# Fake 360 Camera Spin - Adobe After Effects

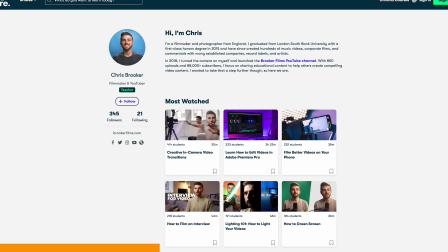And in particular, I would love to talk about the Introduction to Adobe After Effects course. So if you're new to Adobe After Effects, or if you just want a refresher on the program, then this course is perfect for you. The link to that course and all of my other courses are in the description below. Now, back to the video.
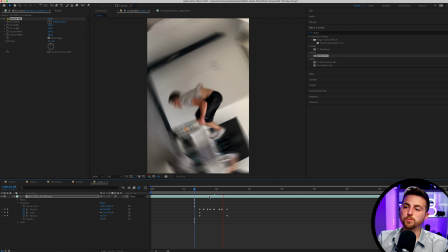Of course though, because this camera move is so quick and because there is so much motion blur, it's kind of difficult to see the person doing the backflip here.
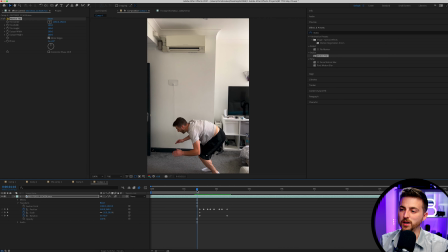So if we play this back, you see there's just a big blur and that doesn't look great.
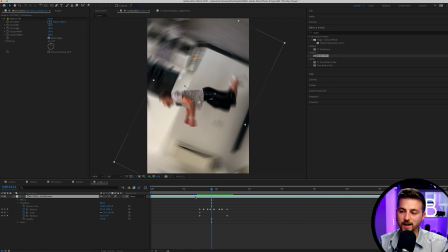So to fix this problem, I'm just going to duplicate this layer. I'm going to turn the motion blur off on this layer. Then I'm just going to draw a mask around the center of the frame. And as you can see, because we're in a rotation here, that's going to look a bit weird. So
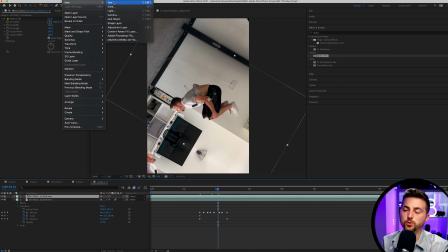I'm just going to put this in its own pre-composition. So I will go layer, new solid, create this solid, put this underneath this layer. We'll turn this off, highlight that top layer and that solid layer, right click, and let's pre-compose. The reason why I've added that solid in, by the way, is because if I don't add the solid, then all of the keyframes are carried over into this pre-composition.
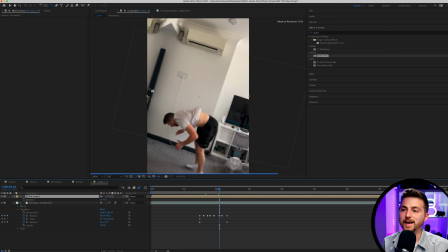But if I add a solid in, you get a clean slate. So this means when I add this ellipse mask back in over the top, that is not going to animate.
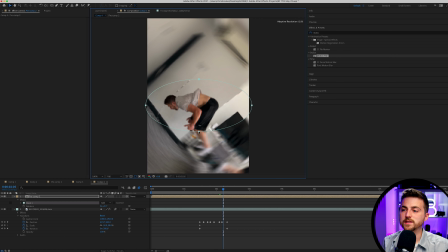It's just going to stay put. So that's exactly what we're going to do. We'll create a circle ellipse in the center of the frame where the bat flip is taking place.
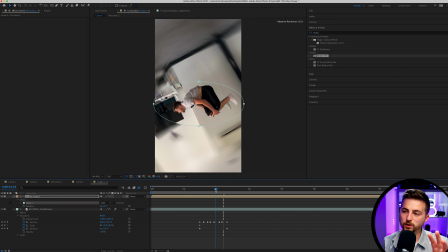So where all of the action is taking place,
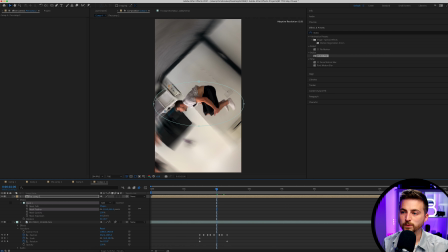and then we'll go into the mask and we'll increase that mask feather all the way up to the point where it now blends back in with the frame.
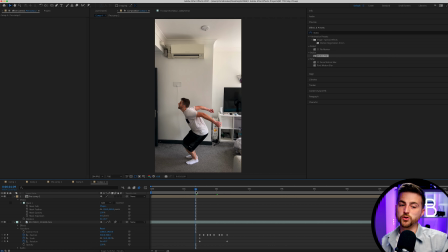So again, if we render this out and we play this back, you'll notice you've got this really awesome rotating camera effect now happening,
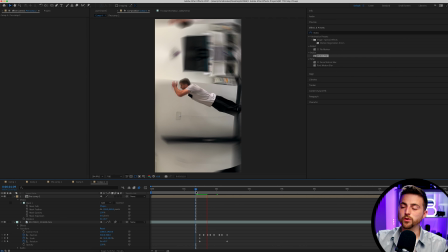and we haven't lost the quality or the focus of the person doing the flip.
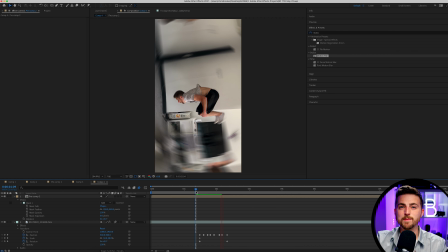The rest of the frame is blurring, but it's just the center of the frame is now in focus and we can see the person doing the flip nice and clearly. Now at the moment, the problem with this effect is it just suddenly starts and it suddenly stops. So instead, what I'm going to do is I'm going to go back into it. So I will rotate the opposite way, go into it, and then when we come back around, we'll rotate back across to have a natural movement coming back into position rather than snapping into the final position.
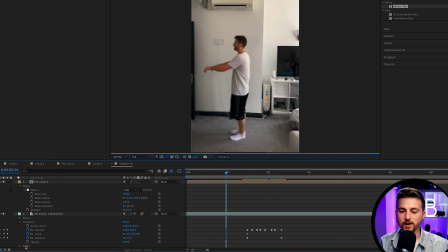So maybe half a second before the action starts, we'll create a keyframe arm position scale rotation. Then as I swing my arms back, we will rotate forwards. So we'll rotate around this way. And as you can see, because I've got that pre-comp on top, I need to go in and do the same on the pre-comp.
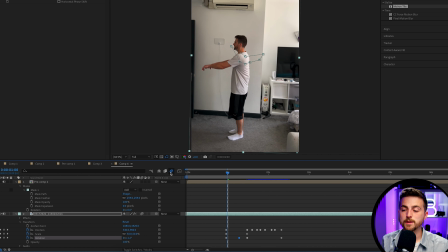But we'll just turn that top layer off for now. And in fact, I'll turn the motion blur off for now just to help with the rendering.
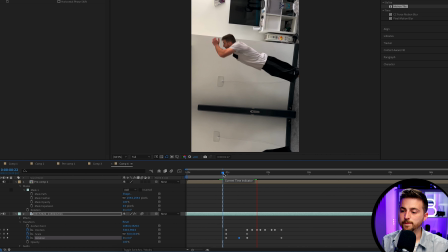So when we play this back, you can see that little bit of intervention there,
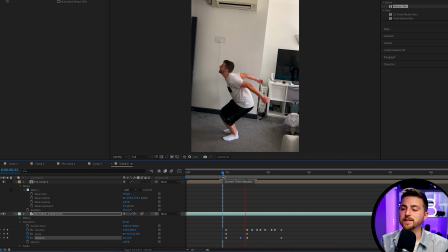that small go back and then snapping back into the action really helps to warm us into that.
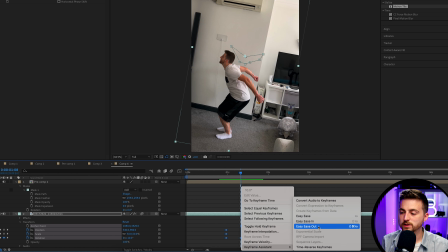And if you wanted to, you could convert these first set of keyframes to easy ease keyframes just to add a little bit of softer animation there.
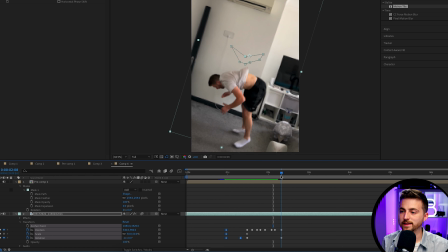There you go, that looks great. And then we can do the same thing as we land. So we'll land, we'll overcook that a little bit.
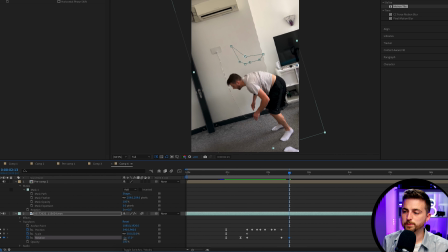So we go into positive 16, positive 13, somewhere around there. And then we'll take half a second to get back into the normal resting position.
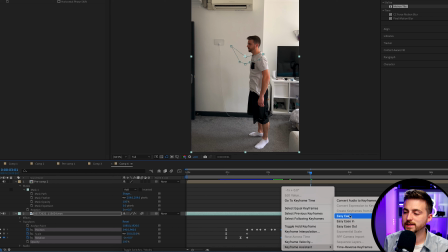And again, you can convert those last set of keyframes to easy ease keyframes to create a soft animation at the end.
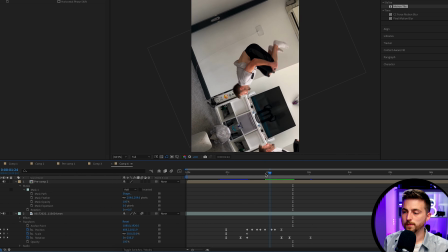And you'll notice this now feels a lot more natural. Of course, at the moment, you can see it's stuttering here.
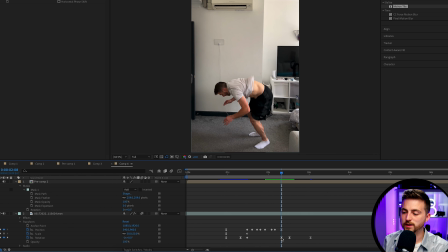So what we're going to do is we'll get rid of this keyframe here, the 0, and we'll pull that around to a negative 13 so that it over rotates as I land.
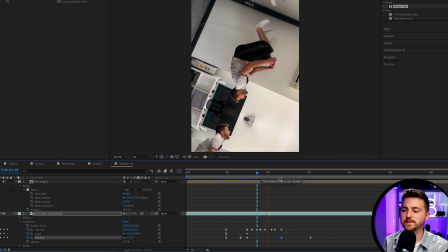And then it takes a second to get back to 0. So there you go.
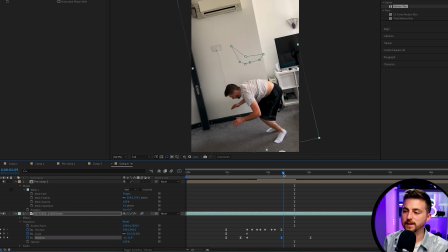I land on negative 13 and then it takes half a second to go back to 0.
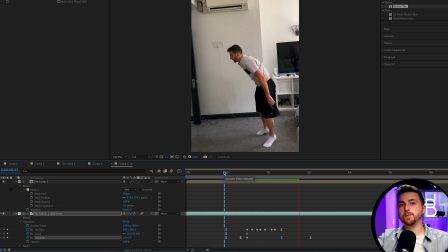So you've got a little bit of rotation the opposite way. Then we flip and then we rotate a little bit the other way to create this nice pendulum effect. And I think that looks a lot nicer and a lot more natural.